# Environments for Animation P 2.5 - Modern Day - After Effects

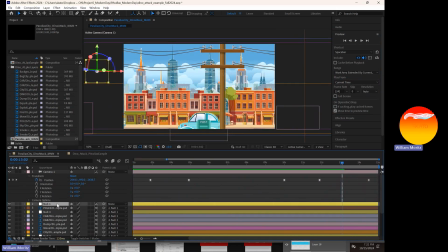[12:19]
Remember, I'm using my null objects, which are the non-renderable objects, as a parent structure. So the nulls are the layers, the actual pictures within my After Effects scene are parented,
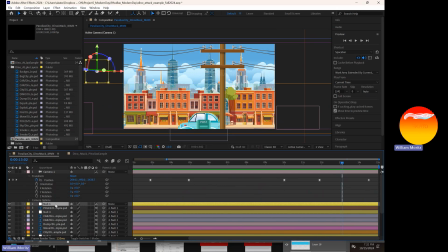[12:33]
they become children of this null object. So the null object is driving my big groups. The cool thing about the null objects is even though they're a master controller, within each one of these layers, I've still got the ability to be able to go back in and animate some of this stuff.
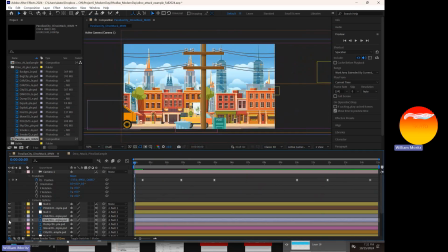[12:51]
So here is one of my cars. That one's all the way over here. Here's this car. So I'm going to open up with the gray arrow over on the left-hand side. I'm left clicking on it to be able to open it up, and I'm going to click on the gray arrow to the left of the transform.
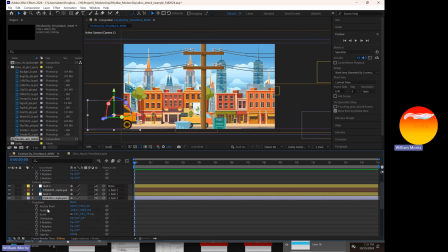[13:05]
And now I can set a position. Remember, within After Effects, when they're turned on to 3D layers, you get X, Y, and Z. So X is always going to be left and right, moving horizontal.
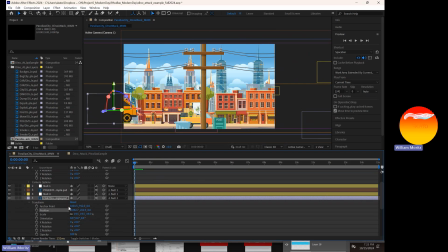[13:19]
Y is going to be up and down with this car, and then Z is going to be backwards and forwards in space. What I want to do with my car for now, oh, there it goes, is let's have it start to drive into the scene.
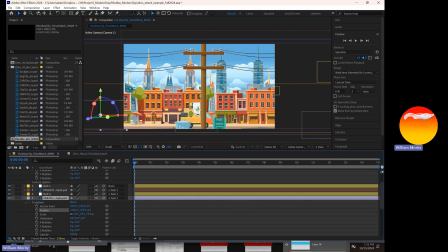[13:34]
So I want it to be moving quite a bit faster than the rest of the shot. So at the very beginning, I'm going to leave this off the scene, off my shot. And as I move on through, let's go in and let's get that car.
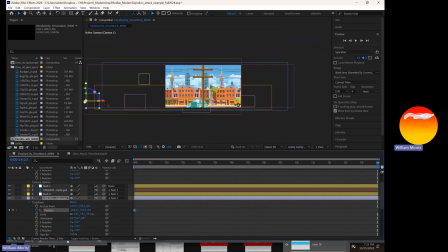[13:50]
What I'm going to do is zoom out here, and I'm going to move the car all the way over to the other side. So it's going to race through my shot at some point. That should be far enough. And remember that After Effects auto keys things. So I've got one keyframe that I set, and just by moving it over,
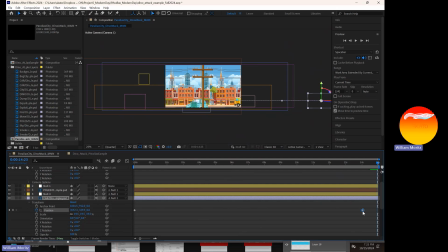[14:09]
it's gone ahead and over here on the very far side created a new keyframe for itself. Now, let's see what this looks like when we hit play. There it goes. Car is moving on. And now all of a sudden that car has just become a central character within the shot.
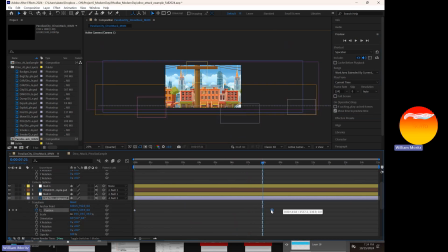[14:25]
I don't think I want that quite to happen. So let's get it out of the scene just a little bit faster and see if that's going to happen. So by moving it over. Okay, cool. That works for me because it happens right before our zoom in. Pretty cool.
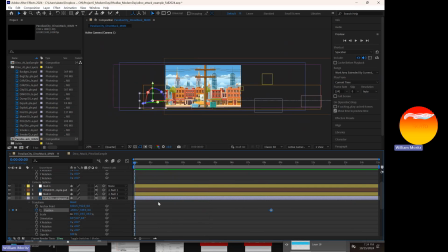[14:43]
And I've got the car moving at a consistent speed since it's coming into the shot, and it's already up to full speed. So we've got another car within my shot. I'm going to close this one out. You can see how fast that can be to be able to animate these vehicles.
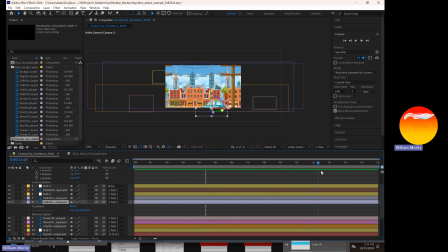[14:59]
So that one is right here. So that's where I want this car to really come into the shot.
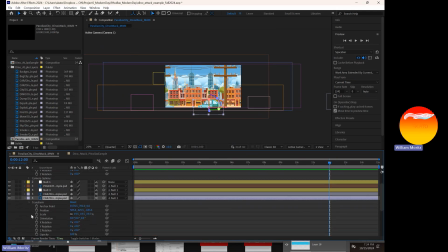[15:07]
So I'm just going to set a keyframe here, position. After here, I want it to, or excuse me, before, to come from off the scene. And then as it leaves, I want it to drive away from the scene.
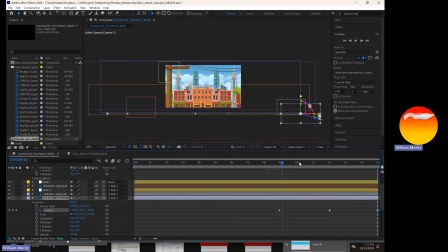[15:23]
So with any luck, as we start to move back out, we're going to see that car move the other direction. Okay, so let's hit play. Check out what we did real quick just by setting those keyframes. Remember, I'm clicking on the stopwatch. Once I set my first keyframe, then I simply need to move it.
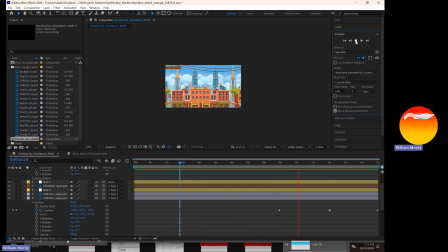[15:39]
I feel safe moving the X and Y there. No big deal. There's my other car. And you can see that it's sort of pausing for a second. So I'm going to delete out that center keyframe so it doesn't have that little bit of lag as it comes through.
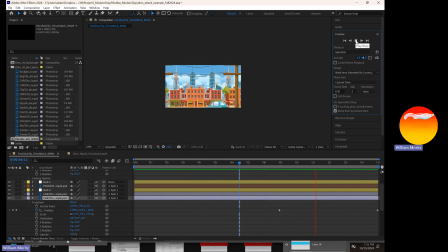[15:53]
This is called working clean. There it goes. So that car is staying even across the way. That feels good to me. So we got one car going across, another car going in. Yeah, so that's one way that you can very quickly add a little bit of animation to these shots.
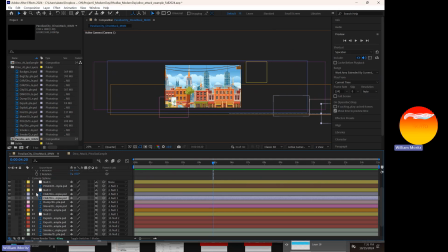[16:12]
This is working because it's a flat view of the car. The car is not moving forward towards the camera. If it's moving forward towards the camera, then we're going to end up seeing kind of the hood, the top of the car a little bit more. It just depends.